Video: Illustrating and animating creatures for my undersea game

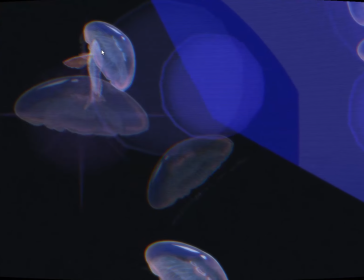[4:54]
My three main focuses were on the jellyfish's transparency, weightlessness, and bioluminescence.
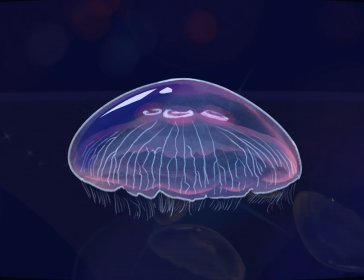[5:01]
Like before, I created the initial raster drawing on Procreate, while dividing the body parts into separate assets.
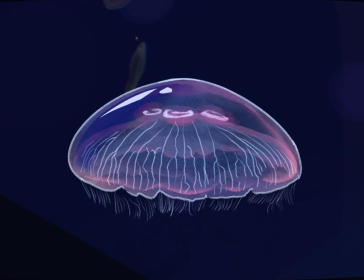[5:08]
In each step of this, I was careful to use alpha values that were noticeable but still clearly transparent.
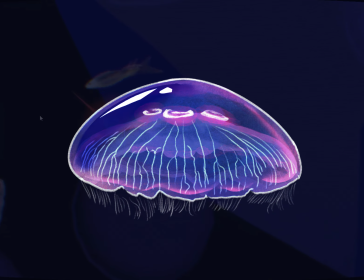[5:15]
I used bright opaque colors to line and highlight the body so that they pop against the deep sea backdrops.
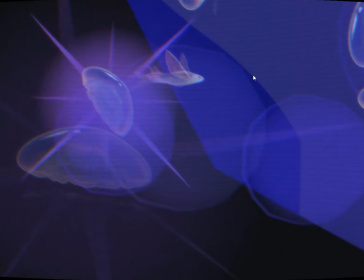[5:24]
To focus on the jelly's movements, I animated a simple float sequence on After Effects.
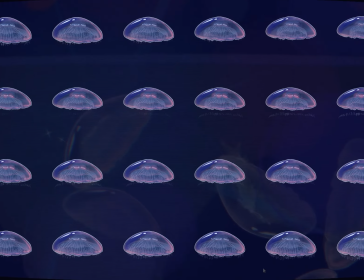[5:30]
I exported the animation to a PNG sequence and used Godot's animation player to read the frames on this spreadsheet.
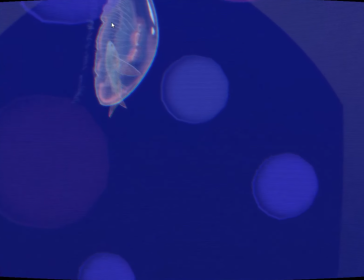[5:39]
Then, I implemented a simple code to randomize the speed of the animation
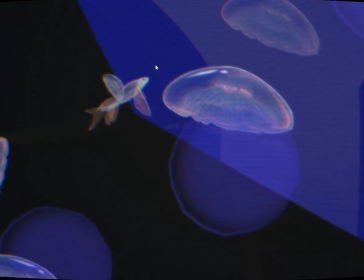[5:44]
so that the jellyfish didn't move in unison. To mimic the weightlessness of the jellies,
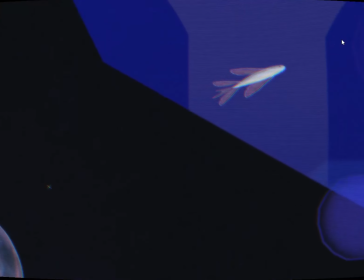[5:49]
I implemented a code that moves their position slowly to imply floating through a light current.
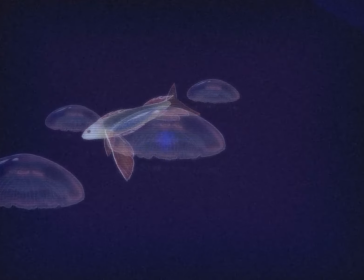[5:58]
After I was pleased with the way that the jellyfish looked and moved, I progressed to focus on my third goal, bioluminescence.
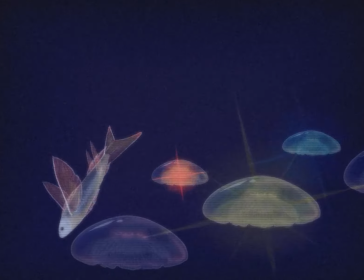[6:05]
I had the idea to have the jellyfish light up at random intervals, but since I wanted to increase the interactivity,
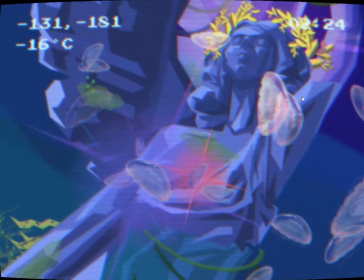[6:12]
I decided to implement a feature where they light up on collision with the player.
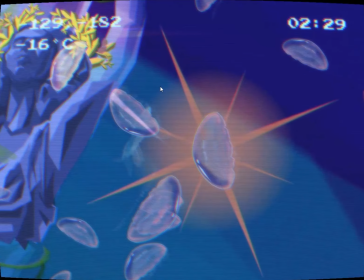[6:16]
My intention was to give a rewarding feeling when swimming through the ocean and interacting with its creatures.
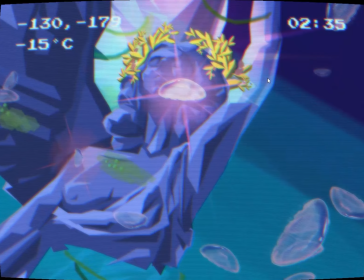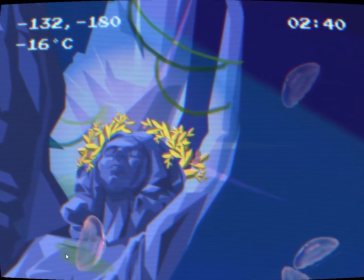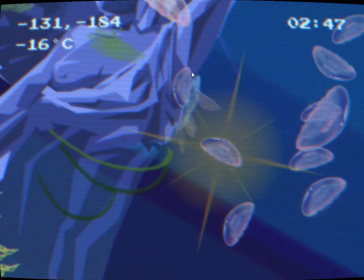[6:33]
As you can see in the footage, I have more to say about the moon jellyfish. I am working on both gameplay and audio cues involving this asset.
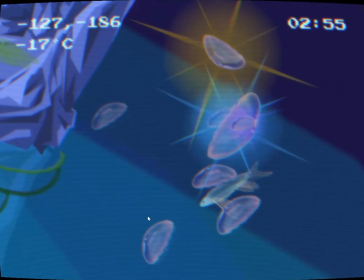[6:42]
However, as I want to focus on the character art in this video, I hope to address those aspects in future videos.
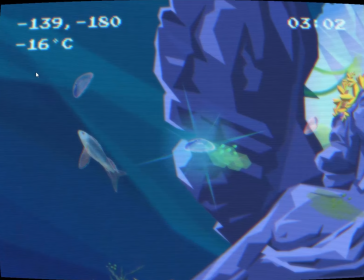[6:48]
For now, I am happy to leave them as a mystery for the audience to discover later, either while following my content or playing my game.
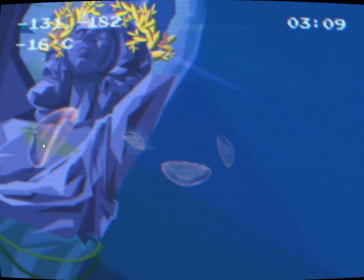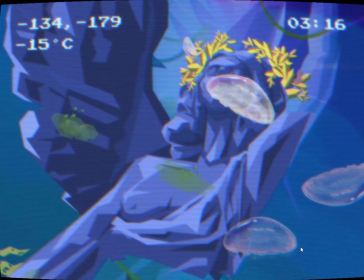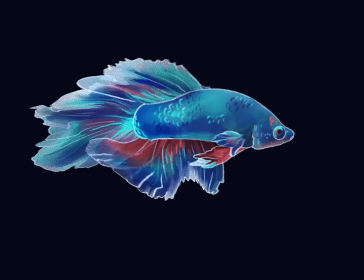[7:10]
Another fish that I wanted to include was the Siamese fighting fish, also known as the betta fish.
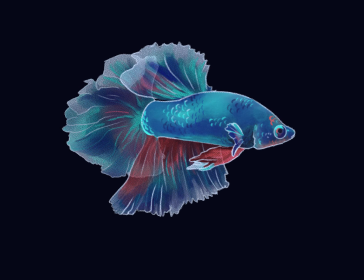[7:15]
Although these beautiful fish are freshwater, I couldn't pass on finding a way to integrate them into my game,
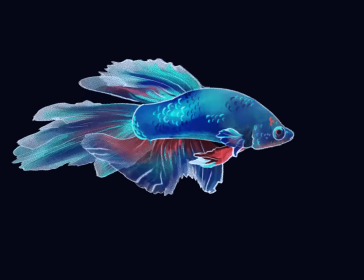[7:21]
as I am a huge fan of their iridescent colors and elegant fins.
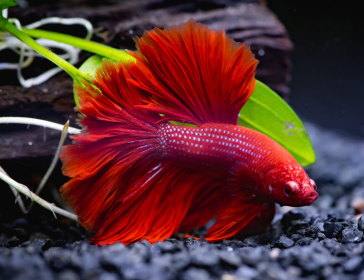[7:27]
They are commonly sold at pet stores and known for their aggressive behavior towards their peers.
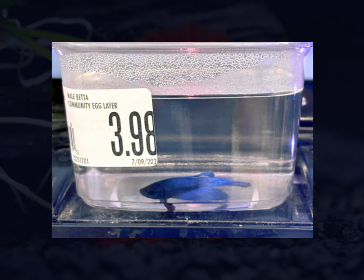[7:32]
I've always found them to look so sad at pet stores, where they are commonly packaged individually in plastic cups.
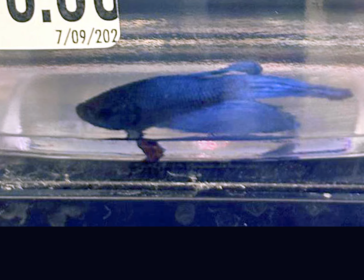[7:39]
Their beautiful tails and fins are drooping as they have hardly any real estate in their little worlds.
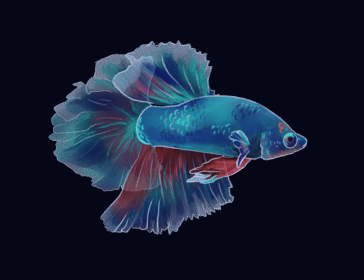[7:47]
For the character art, I wanted to capture their lovely gem-toned scales. In the initial raster drawing, I outlined their scales in bright colors to imply the sheen.
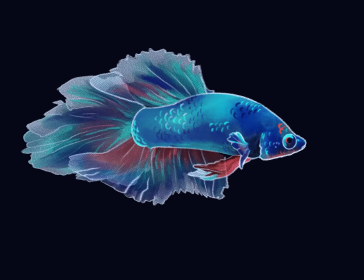[7:57]
Then, in After Effects, I integrated overlay layers in my animation to make them glisten as they move.
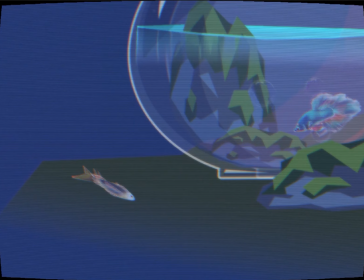[8:06]
I wanted to create two styles of movements that reflect the way they looked when trapped versus the way they look in their natural environment or a healthy aquarium.
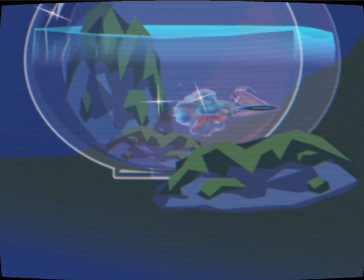[8:14]
I also implemented a lock-in pathfinding code for when they see the player that mimics their aggressive behavior.
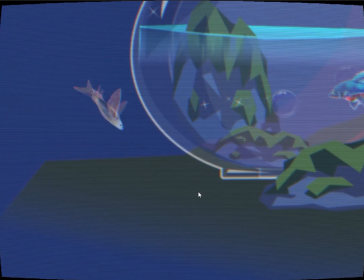[8:22]
Although I still have more I need to do to integrate them into the game, I am happy with the way that my illustration and its animations are looking.
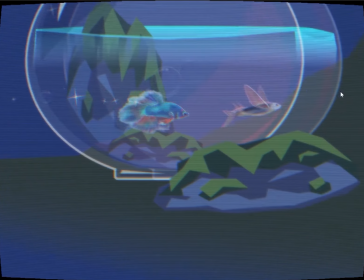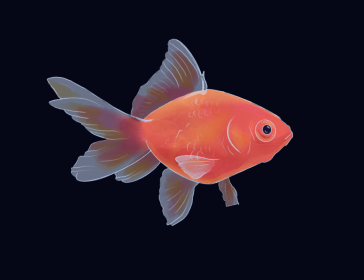[8:37]
The goldfish is a relatively interesting addition to the lineup of characters. This is the first fish that I am animating purely in Godot.
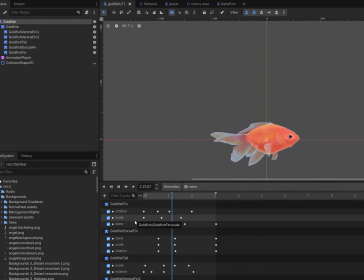[8:45]
I found a shader online that distorts the fins in a sine wave pattern. When possible, I prefer to use shaders over importing frames because it causes less processing delays.
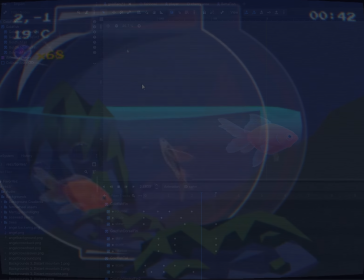[8:55]
I hope to add the same shader to other elements in my game, as I think it does a great job replicating the feeling of flowing and floating in the water.